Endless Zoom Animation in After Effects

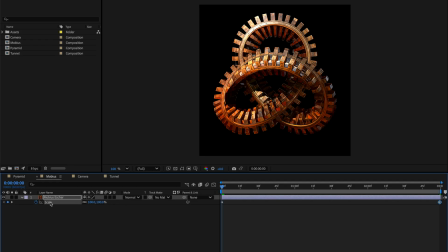Now I'm going to go to the beginning, click on the word scale right click, and then from the keyframe assistant options, enable Exponential Scale, I'll duplicate this layer, press U to see all the keyframes, remove the keyframes for the upper layer, go to the end, parent it to the layer underneath,
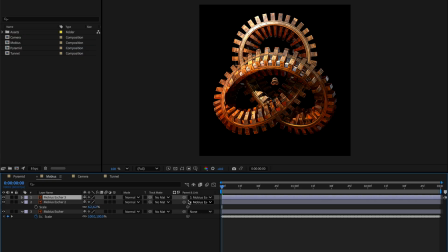go back to the start, duplicate another version, disable the parent and link, go back to the end, and re-establish it over here, remember it is time sensitive to the layer underneath.
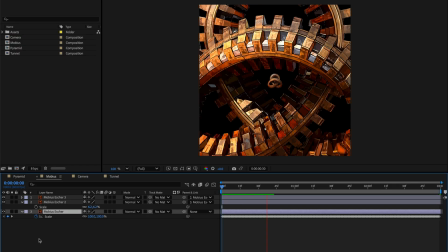Now let's preview it before doing anything in terms of the rotation.
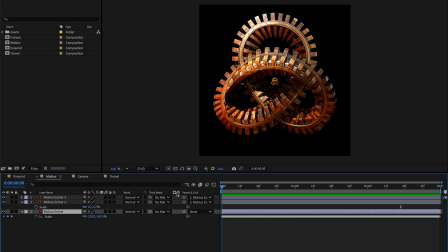You can see this is already working but I'm going to go to the start and then I'm going to do the same thing but for the rotation. So option R here on the Mac to create a keyframe for the rotation. I'll go to the end and I'll enable full revolution.
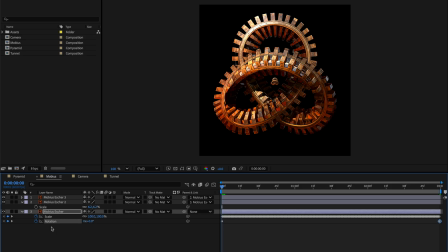Now because all the layers are parented to this one I don't need to worry about the rotation for the other ones.
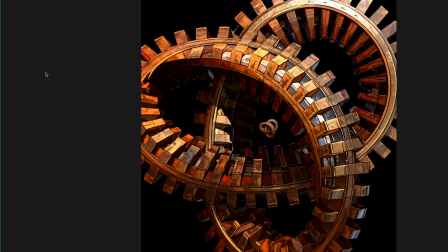So let's maximize this again go to the start and show you how this works
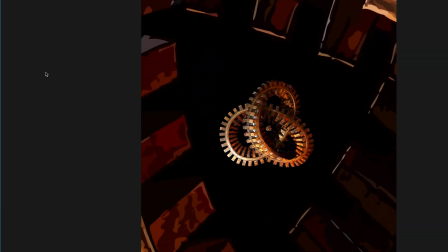this is so cool and of course it keeps on looping forever and ever
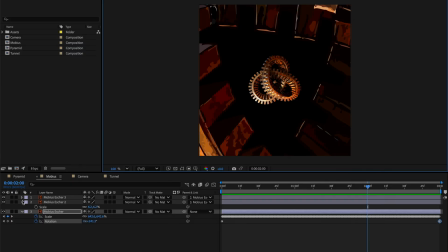and ever now sometimes you will need to duplicate another version if
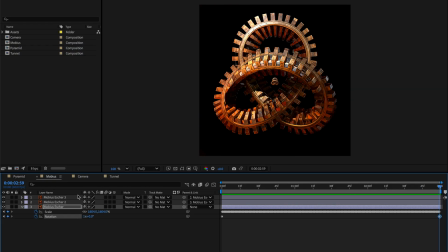you're seeing some problems so in case you want just me on the safe side go to the end duplicate another one go to the start unparent this one and then reparent
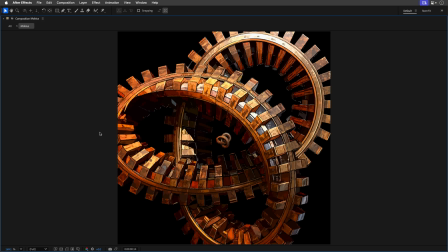the new copy to the previous layer and this will make sure it works perfectly without something reappearing at the last frame.
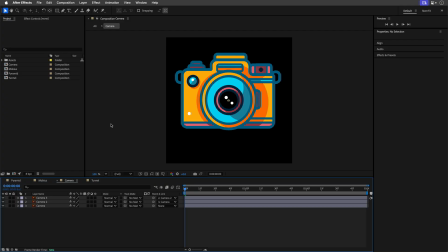I'll escape out of full screen I'll show you another example this is basically using the same thing
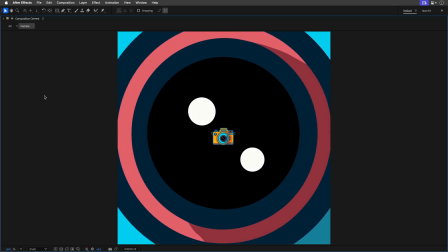and I think that you know those dots on the lens really helps to sell the effect.
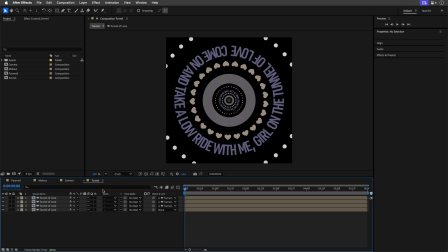Now you can actually do it inside After Effects using a pre-comp so this is what I have over here I'll double click on this tunnel of love you need to identify the name of the band so write it down in the comments below so notice what I have here a few layers
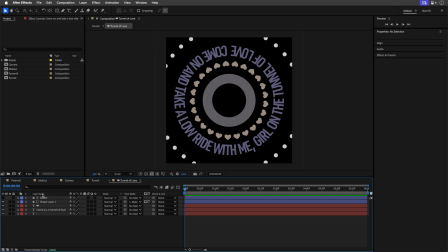since everything is based on text and shapes there are already continuously rasterized by
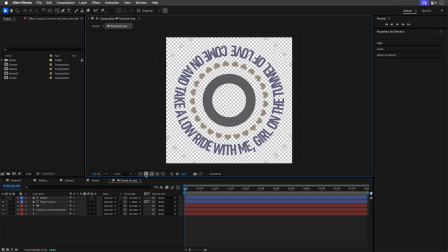default I'm just going to show you the transparency grid so you can see I have
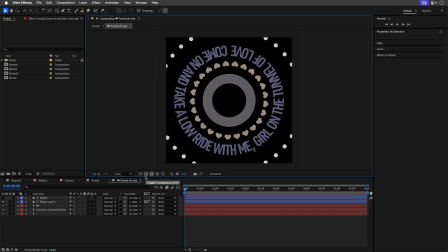a hole here and I also place this dots layer outside the boundaries of the comp but because I'm using it here with the collapse transformation switch turned on After Effects can read into this layer and actually render it outside the boundaries of the frame.
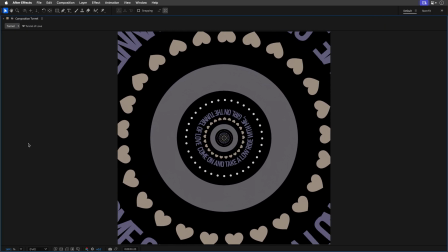So again, I'm using some rotation just to make it a little bit more hypnotic and this is how it works.
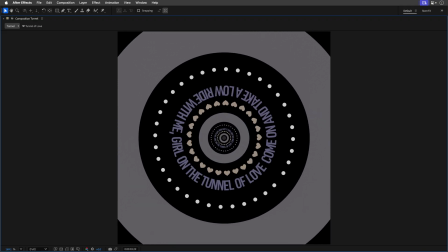And that's it! A clean seamless infinite zoom built entirely inside After Effects.
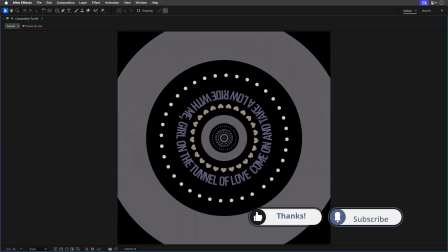If you find this useful give it a like and subscribe for more tricks like this. Still hungry for more? Click on the playlist over here to see more cool stuff you didn't even know After Effects could do.